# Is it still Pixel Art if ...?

When it comes to pixel art I'm usually more of a minimalist. I like to construct my pieces with limited colors and as few pixels as possible. But today let's find out how much editing this pixel art scene here can take.
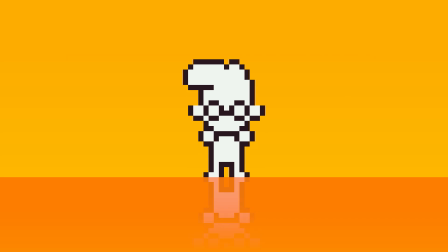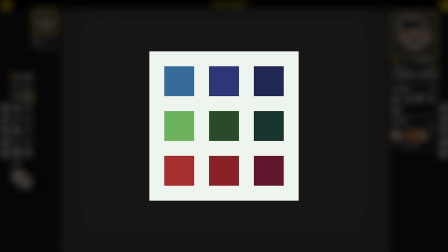So I usually do my pixel art here in PISCAL which is a real simple tool without fancy
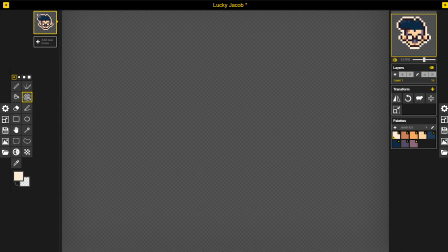features like gradients or transparency and such and it's also free which is kind of a bonus.
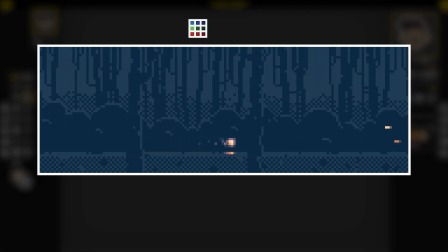For today I will tinker a bit with the parallax animation from my previous video. It is a rather simple 80 frame animation with a low resolution of only 160 by 56 pixels and it uses only 8 colors.
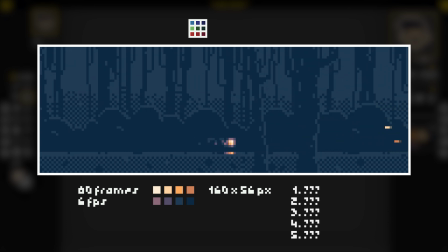So for this video I have prepared 4 escalating stages to edit the shit out of this piece.
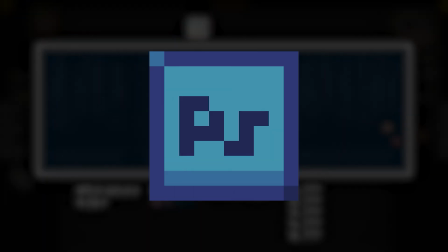But before I can do that I have to switch tools and go to photoshop because Piskill can't do any of that.
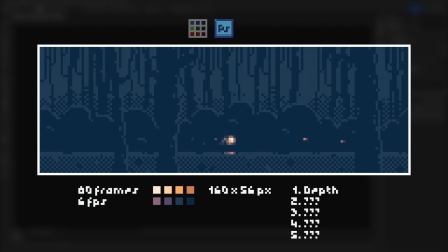The first thing I want to do is change the opacity or more precisely the color of those back layers. This is a rather innocent step but the effect is already pretty sweet. It creates a lot more depth and it helps to better differentiate between the individual layers.
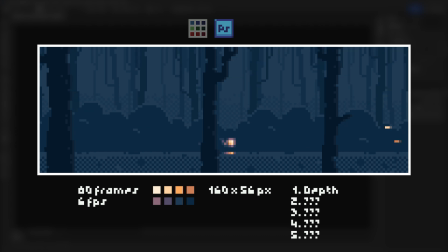To increase this effect a bit more, I also darkened the front layer to get even more of a contrast here. Next I added a couple of gradients to the scene and here I did a few things.
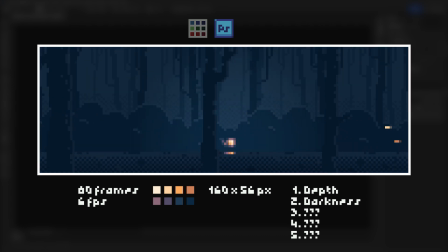First I added a radial gradient to set the focus on my little sprite here in the middle. Then I added a kind of vignette to make the darkness of the forest really close in. And to counterbalance that I added another radial gradient in the back,
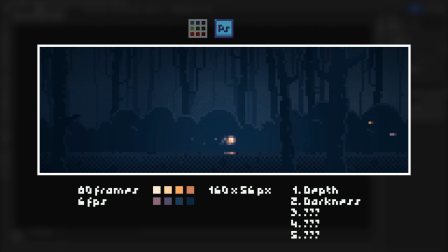this time a light one which provides a kind of mysterious foggy glow to the scene. What I did not anticipate was how smooth these gradients would be, even on a low resolution like this. And yeah, that's still the original resolution of 160x56 pixel.
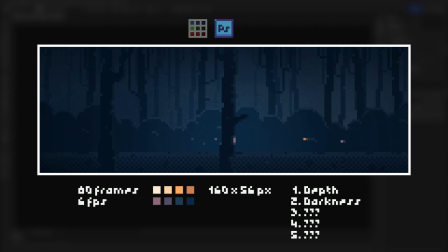Now, after making the scene rather dark with those gradients, I wanted to add a little more light. So first I put a bit of a halo around my sprite to really make it glow. And I also added a kind of shimmer to the right where the sparks are flowing in,
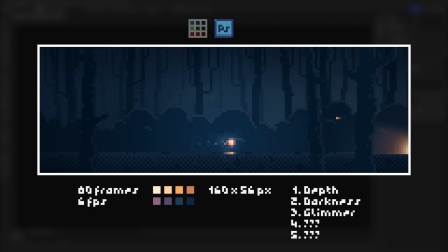suggesting some kind of fire that the spirit here is moving towards. With those I really wanted to see some pixels again. So I used a higher contrast in color and I added a little more noise to make them pixelate.
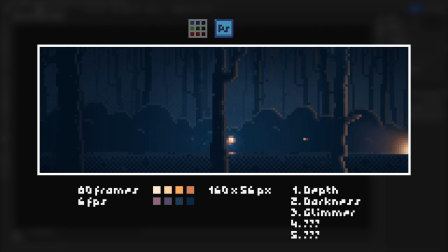I also added a slight glimmer to the other layers to better incorporate the glow with the rest of the scene and yeah, light up the trees a little bit.
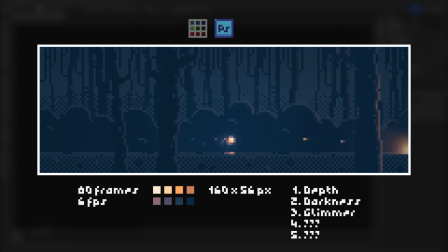And while this is already looking rather nicely, I have two more stages to go.
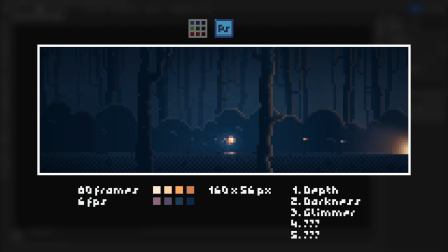But before that it is time to change tools again, so I moved my scene from Photoshop to After Effects.
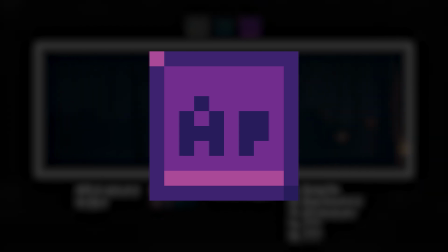And now I feel like the realm of pixel art is clearly behind me now.
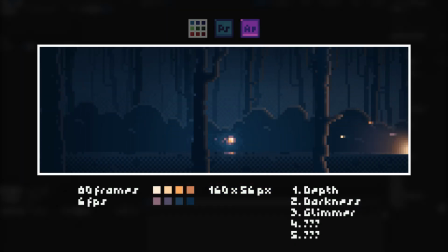So what else could I do to my scene? Well first I added light rays to my spirit here as well as the light coming in from the right. And now those really do shine and also illuminate the other layers which is a nice touch.
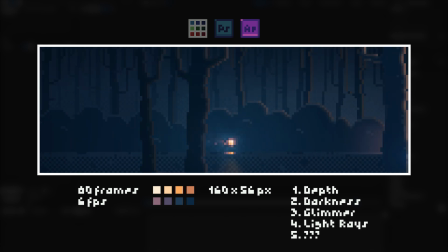Now to the final stage. And here I really went a bit overboard I'm afraid. Because I added three animated layers of fog in between my layers.
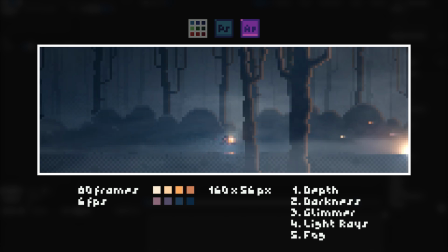And remember I still work on the same resolution as before and while you could see the individual pixels here,
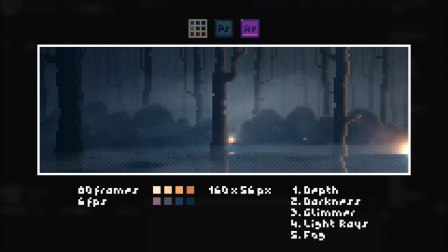this just does not feel like pixel art any longer. Don't get me wrong, I think this scene looks great, definitely better than before. anymore.